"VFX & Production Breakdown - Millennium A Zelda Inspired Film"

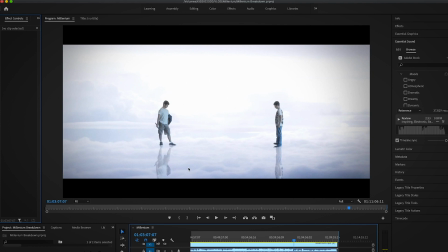cloth green screen that has like wrinkles and stuff like that. So I'm actually really impressed of how well the green screen keyed out for these. For some of the shots, it doesn't key as well, especially with a lot of movement. But for the ones that they're kind of standing still,
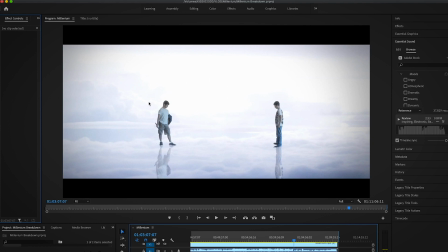it keyed out really well, and the detail that they have in the Blackmagic and the log format that it shoots in really worked well for this scene. This originally was just going to be a white void. When I originally made it just the white void, it just didn't seem to have a lot of depth and it wasn't as visually appealing to it.
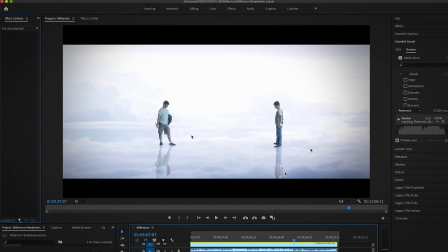So I think adding the clouds here, kind of making sort of a liquidy type of feel. This is kind of based off the end of Skyward Sword when you're fighting Demise, and especially like the reflections here kind of seal everything, like seal the deal here.
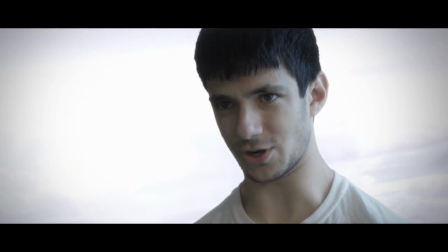You're stronger than I thought.
Again, huge problem.
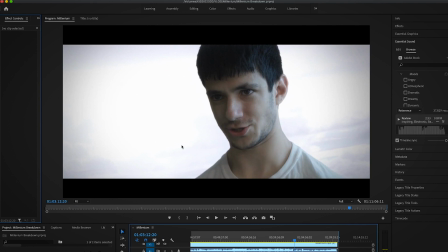Oh no. Oh my gosh. The audio is terrible. I think we even shot this one directly to, we didn't even use any type of microphone. We shot it directly to the Blackmagic camera, which its audio is the worst.
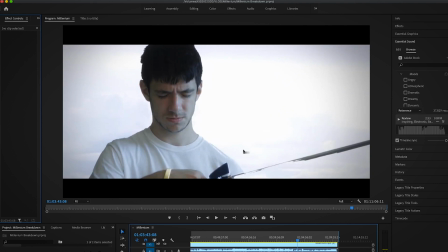Like I guess for example here, the way the green screen wasn't working, you can see the sword here.
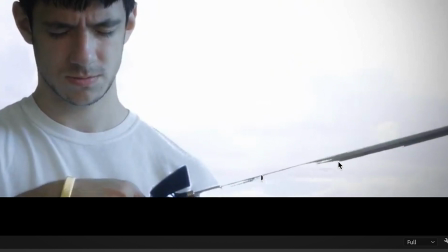This is where this green screen was reflecting on the sword.
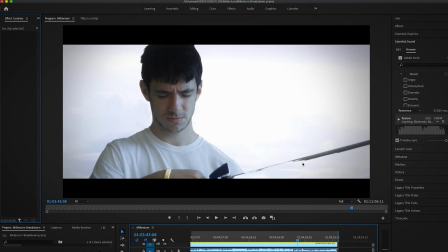What you would do now is you would go and you would mask out this part here, and then mute all the green.
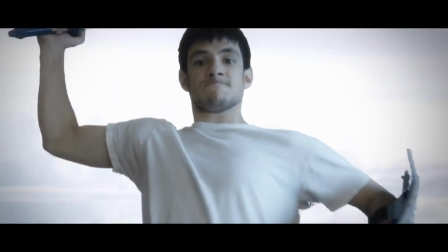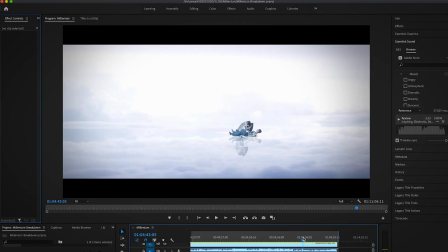All right, so this is the last shot I'm going to go over today. This is the shot where Joe kind of flies through the air and stabs the other Joe while he's on the ground. This was done with, honestly, I'm pretty impressed about the way this was done,
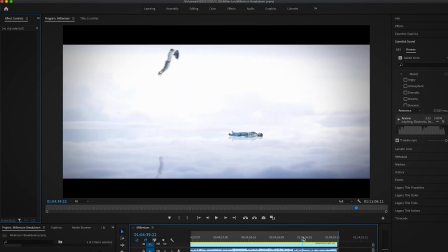considering the way that we shot it was not at all conducive to the way it was going to look. Honestly, like I think he was just in front of the green screen and he did this standing motion and did like a stab, and it looked really awkward. But honestly, it's kind of funny that it actually turned out really well here in the end.
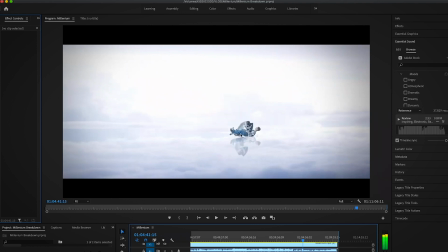Here, this was done with, obviously it's done with an animation of him flying across the screen, but it's also done with the puppet tool. He was very still when he was doing this, so if you go in, you kind of create a puppet tool layer here, and you're able to kind of move.
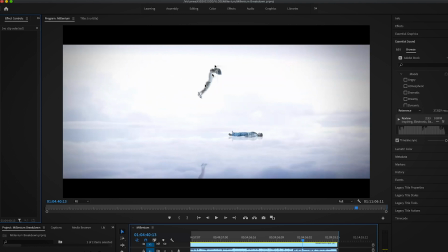With the puppet tool, you're able to move his limbs a little bit more, making a little bit more exaggeration to his movements and stuff while he's flying across the screen. And if you kind of time that all up well, it makes it look more realistic when he's flying.
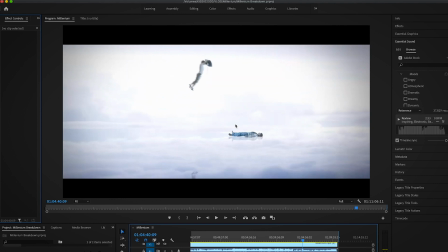Puppet tool is good for a lot of still photos that you're cropping out and animating to move and stuff. And honestly, I think one of my favorite parts of the shot is just the reflection here on the bottom. The reflection just really looks good in the atmosphere that they're in.
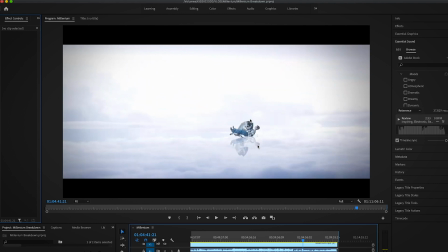It just all blends together well. The colors look really good, and yeah, I think pretty happy with that one. Yeah, so overall, looking back at this, I actually realized, you know, there are some effects in here that I actually were happier with than I thought I was going to be.
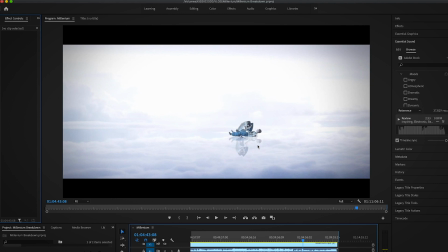The biggest problem I had with this film was I just remember when shooting it, it was such a long movie and such a long process, and such a long process that we wanted to get done in such a short amount of time. When you're making a video series or making a movie this length, you really need to give yourself more time. This took a lot
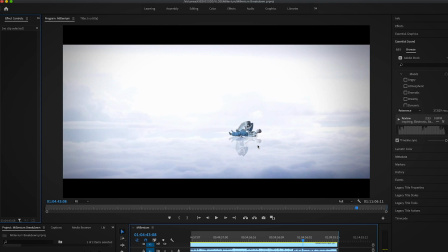of different shoots and a lot of different moving pieces to it, and there's a lot to deal with in a short amount of time. By the end of the filming process, we were basically just worried about getting the film done rather than getting it done well, in a sense.
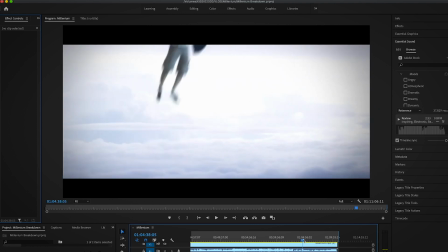So there's a lot of creative effects, and there's a lot of creative cinematography in it.
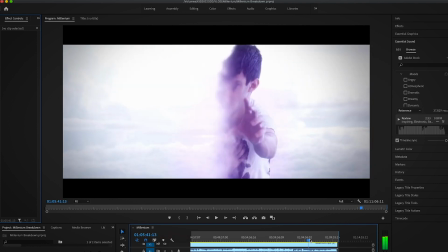Whether or not those effects these days would be deemed as, you know,
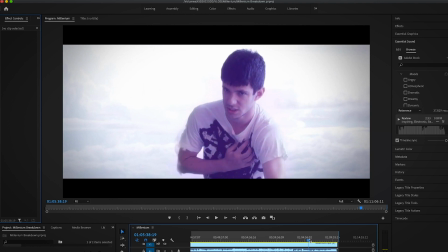good or as good as the effects that we do now, they're creative and they're well thought out, and they have like themes to it.